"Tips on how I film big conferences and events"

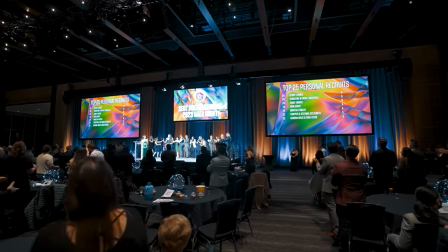When I got to the venue, I talked to the production and they gave me an XLR cable and I connect my Zoom F3 to record the audio.
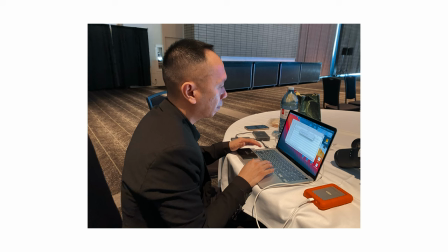He said I can copy the video files during lunchtime and after the event. I saw that they placed their two cameras in the middle.
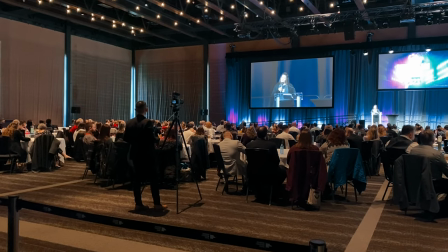I tried to place my tight shot in the middle but it was too far. I'm at 180 millimeter already.
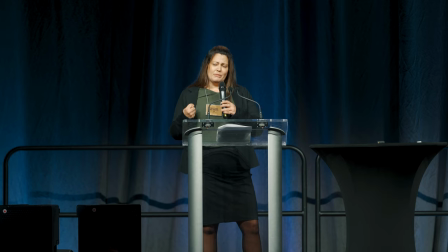I cropped it in and I'm not happy about it.
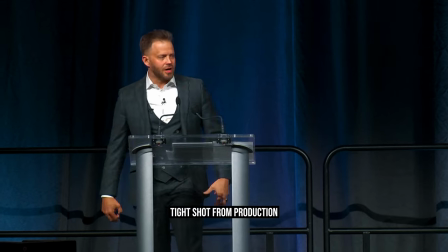And since I know I will have the video recordings of the production, I strategically placed mine at the side of the stage.
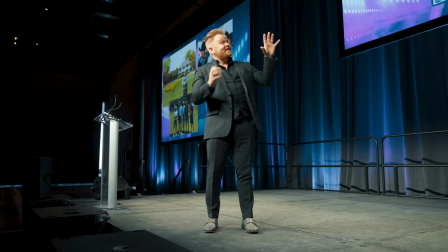The first camera is the sony a7 III at 28 millimeter the second camera is
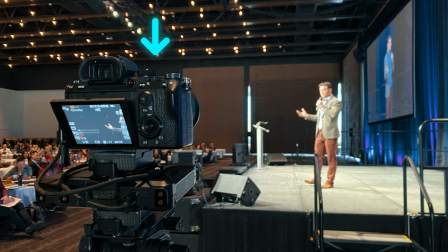the sony a7 III at 180 millimeter i really like how the
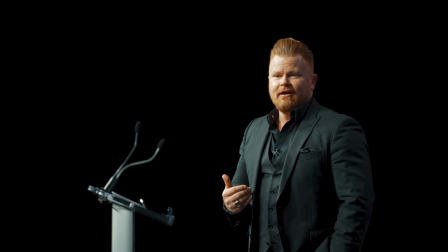180 millimeter looks it's like he is in a studio with infinity
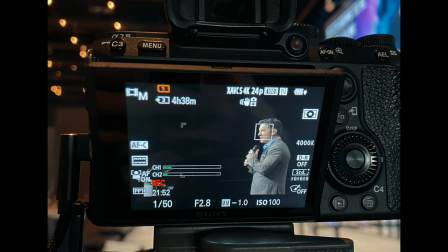black at the background i got creative with this shot because i'm relying on the person
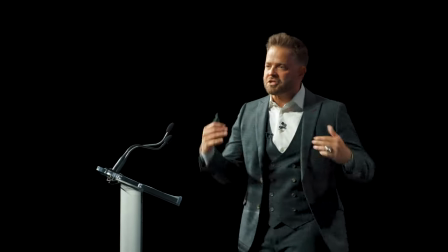i talked to and we had a great conversation and found out that he was the owner
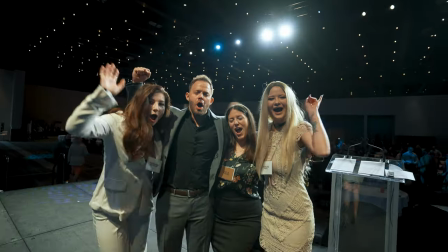of that production so it's very important to be friendly and nice to people.
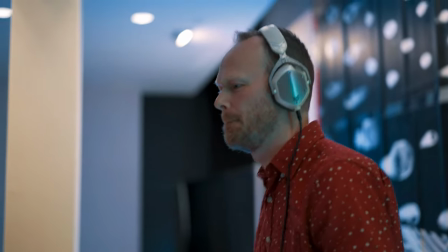I always make friends to vendors, especially to DJs because I really need them so I can record the audio or speeches.
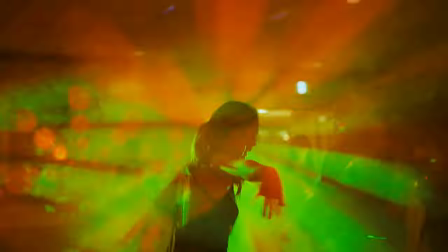And I found out that most DJs want to make friends with us too because they can get some footage from us and use it as their portfolio or marketing video.
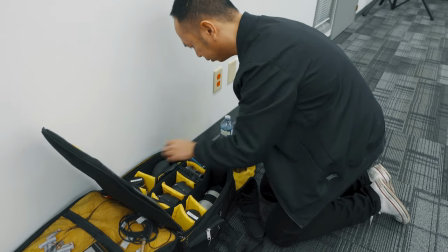When I was starting, I felt that DJs don't like videographers because they had a bad experience with us.
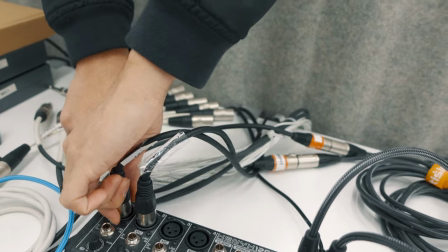In order to avoid that, we need to prepare as much as we can, bring the right cables we need, text them ahead of time and just say hi and introduce yourself.
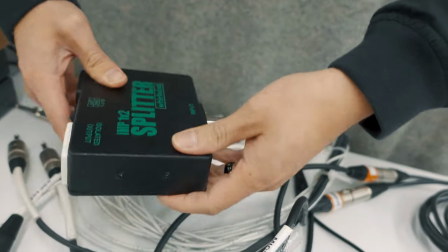I didn't text the DJ in this event because the guy, the organizer who I really know,
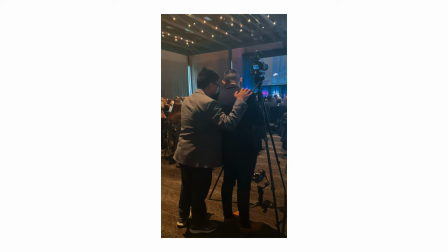was the one who's talking to the DJ and I just told the guy the things I need to the DJ which I talked about before in this video.
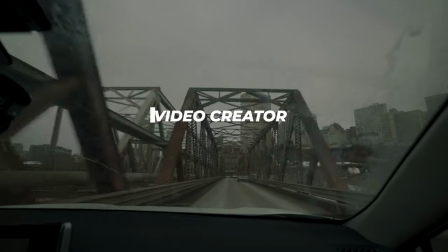So here's my next step. Don't be just a videographer, be a video creator.
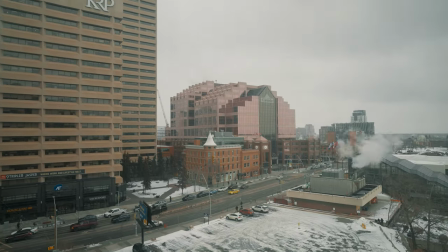What I mean about this is don't just document and record like a fly on the wall.
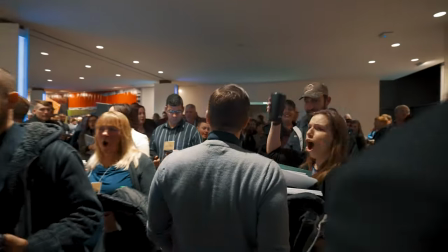Always look for something different that will level up your work. If you can't get it, create it and give instructions like this shot.
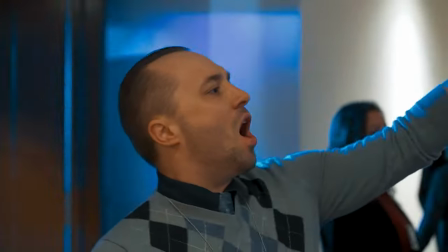The guy who was hyping up before they opened up the door, I missed the shot because I was using a Sony 55mm.
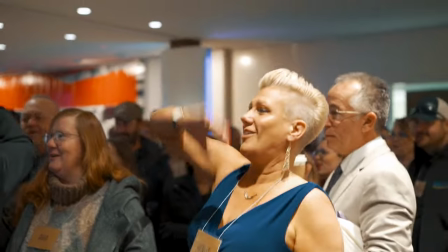I was too tight and I don't have my shotgun mic with me.
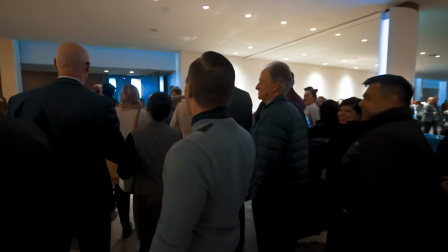I asked him to do it again and he was gladly to do it again because I know in the editing it will be a great opening scene.
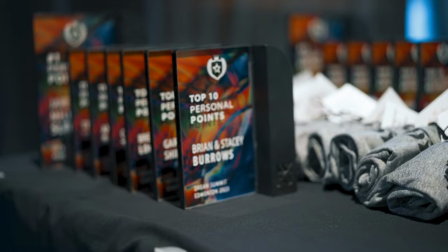In shooting the details, I asked my wife to take the trophy out and place it back to the table.
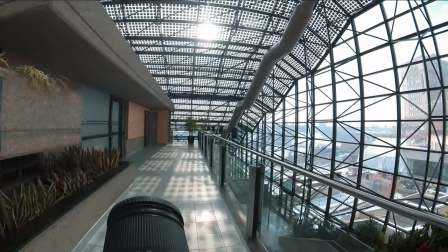In getting this sign, nobody's walking across so I did walk across my camera.
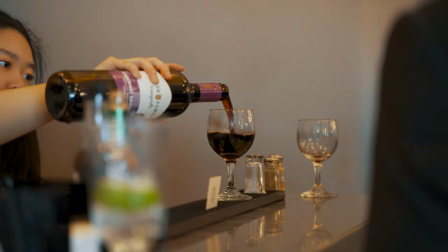That's me. I don't have to wait for someone to walk. I did this when the event is happening inside and everybody got in.
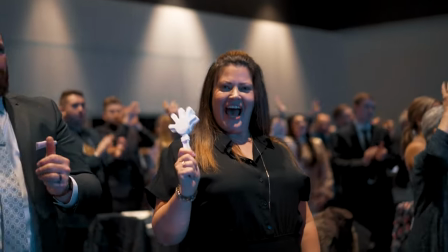Every time they receive their award, I'm calling them to look at my camera.
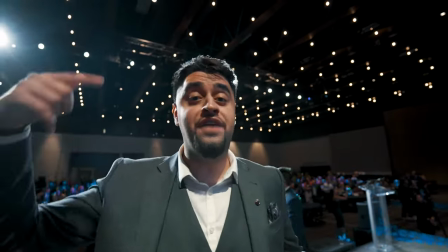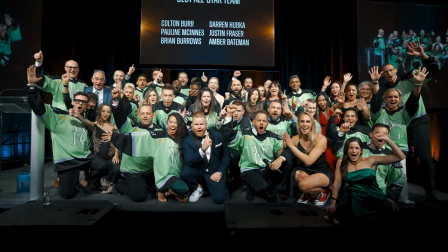I suggest to my client to have a group shot. So when we did the group shot, I instruct them to celebrate, have energy and passion.
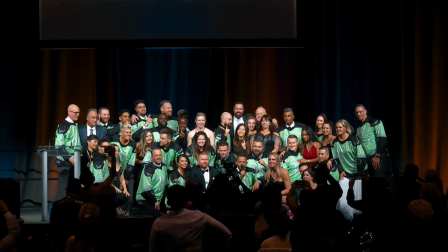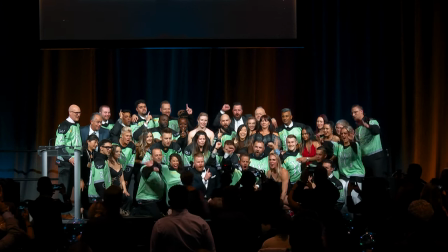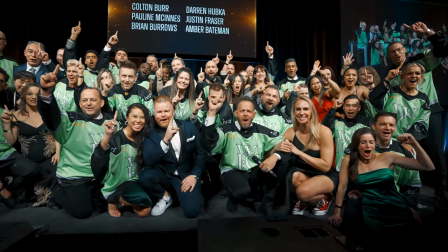The first shot was pushed out at 4K 60p. Since this is a money shot, meaning I will put this in the highlight video, I did it again.
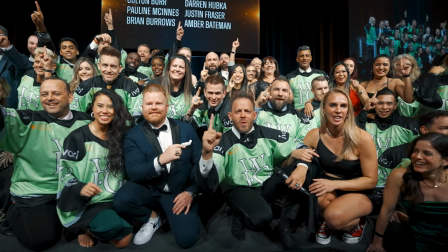The second shot was pushed in.
All right, one more time. Ready? One, two, three.
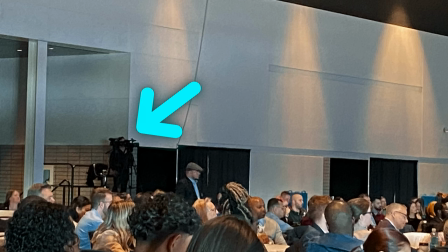And since the production had a wide shot and a tight shot in the middle,
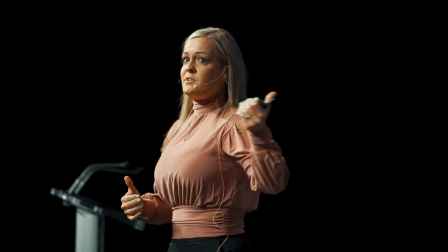I got creative and placed my camera on the right side of the stage so I can get this epic-looking shot of the speakers.
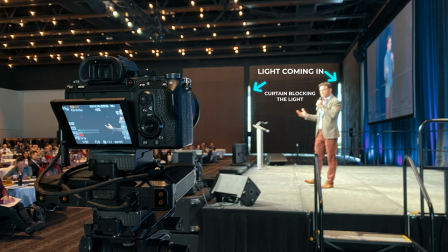So I make sure I'm documenting, but also I'm getting creative shots.
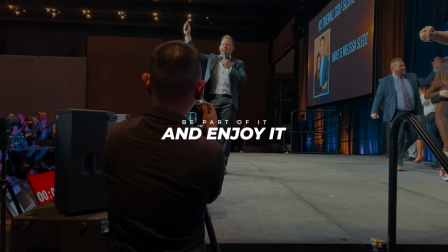So here's my next tip. Be part of the event and enjoy it. Be fun to work with. I'm not selling the video output.
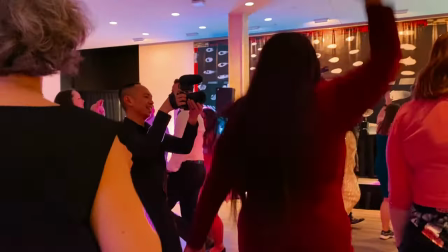I'm selling the experience. If I had fun filming this event, people can feel that.
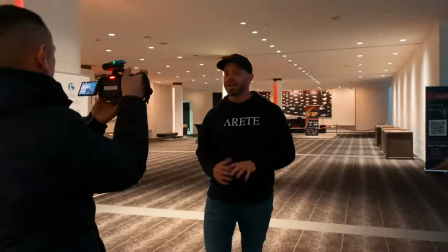People will hire me because they had a great working experience with me. Here's my mindset every time I film an event.
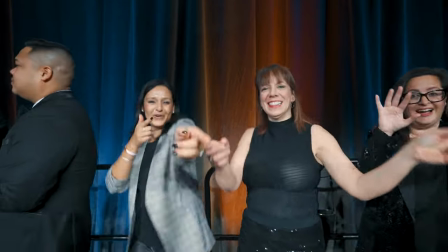I know some people here need video. I know some people here are getting married next year or so.
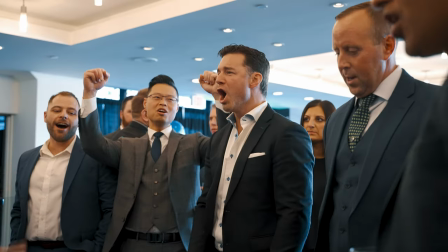I know people here know somebody who needs video. So be pleasant to work with, go for extra miles, and talk to people and connect.